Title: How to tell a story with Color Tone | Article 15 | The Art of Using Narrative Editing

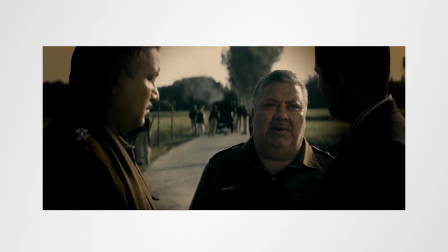We are visually being told the same, as he fills the center of the frame.
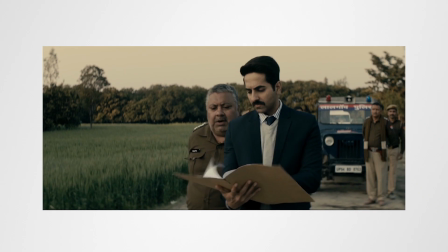Then camera slowly tracks Ayan, giving us the hint of change in power dynamics, Ayan taking the front seat.
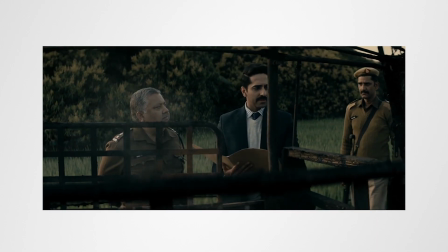He's taking a charge of things. He walks along with the Brahmadatta, giving audience the time to think and react as well as for him.
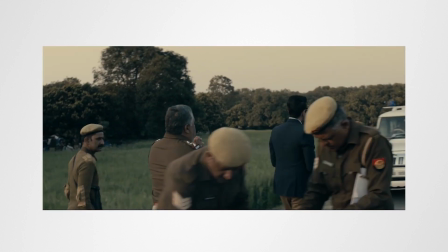Here in this cut, we are being established that Ayan is now in full control of the scene.
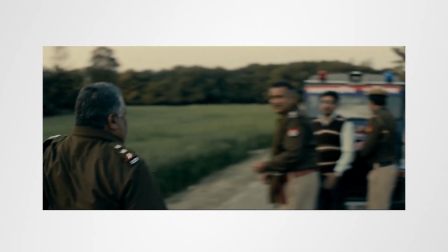This scene continues and showcases Brahmadatta rage on Jatov now. He gives a befitting reply.
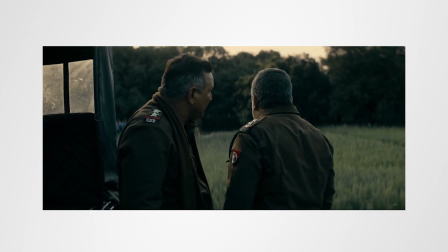Now it's established that Ayan is in control and film narrative will take a turn.
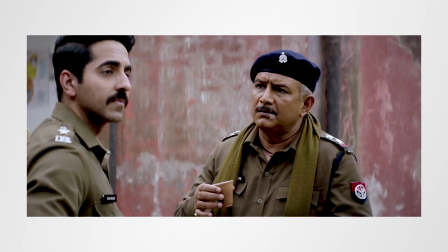We have another example in the next scene where Ayan is surrounded by his other officers where he's trying to understand the caste system.
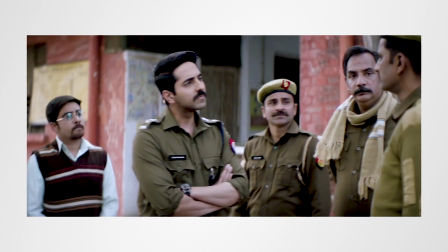The camera kind of take turns in rotations which visually keeps us in the shoes of Ayan,
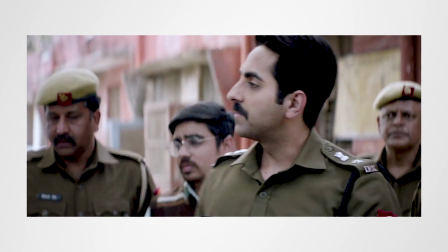intaking the information, asking questions and getting irritated with the answers received.
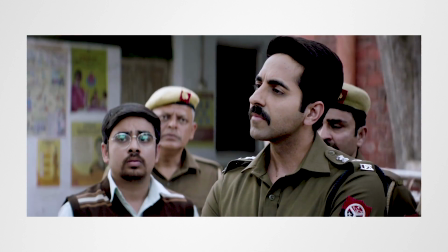Knowing more about caste and divisions, much of information we can feel the character's frustration and camera turns in
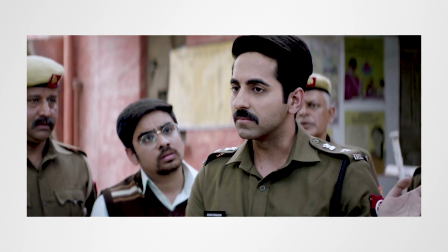circles and intercuts to the character with non-agreeable statements and breaks the scene with a blow and a full frame shot,
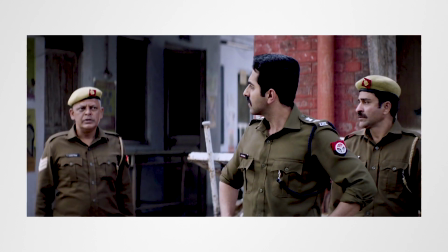which leaves us with the same state of mind as of Ayan.
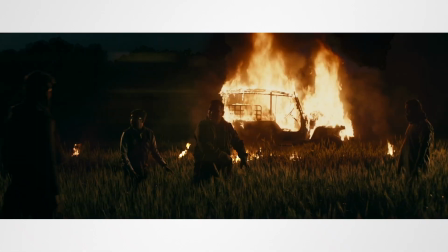So, in this way, every frame makes sense when these tools are rightly used in balance.
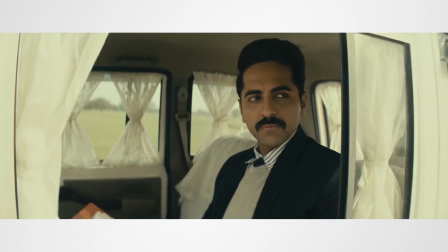Also helps to deliver the well written dialogues and conversations which saturates with context and character traits that fits best to the theme of the movie.
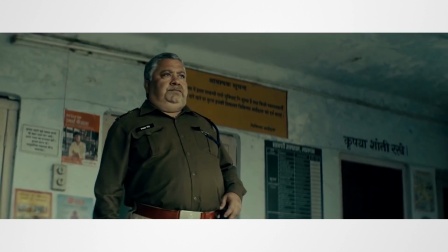So, when you are thinking of your next film, don't just rely on story or characters.
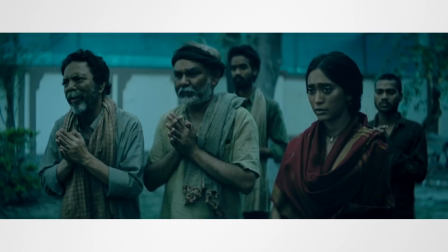Use other media tools for visual storytelling such as captivating theme, contrasting color tones,
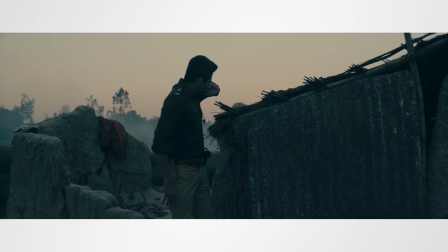intricate camera shots, precise editing, creative staging, blocking and other composition techniques.
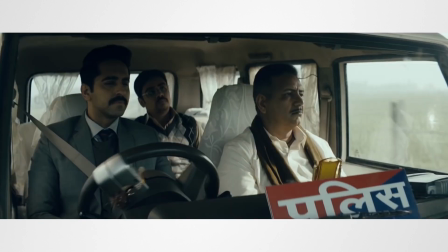Maybe someday you may end up creating the cinema that inspires.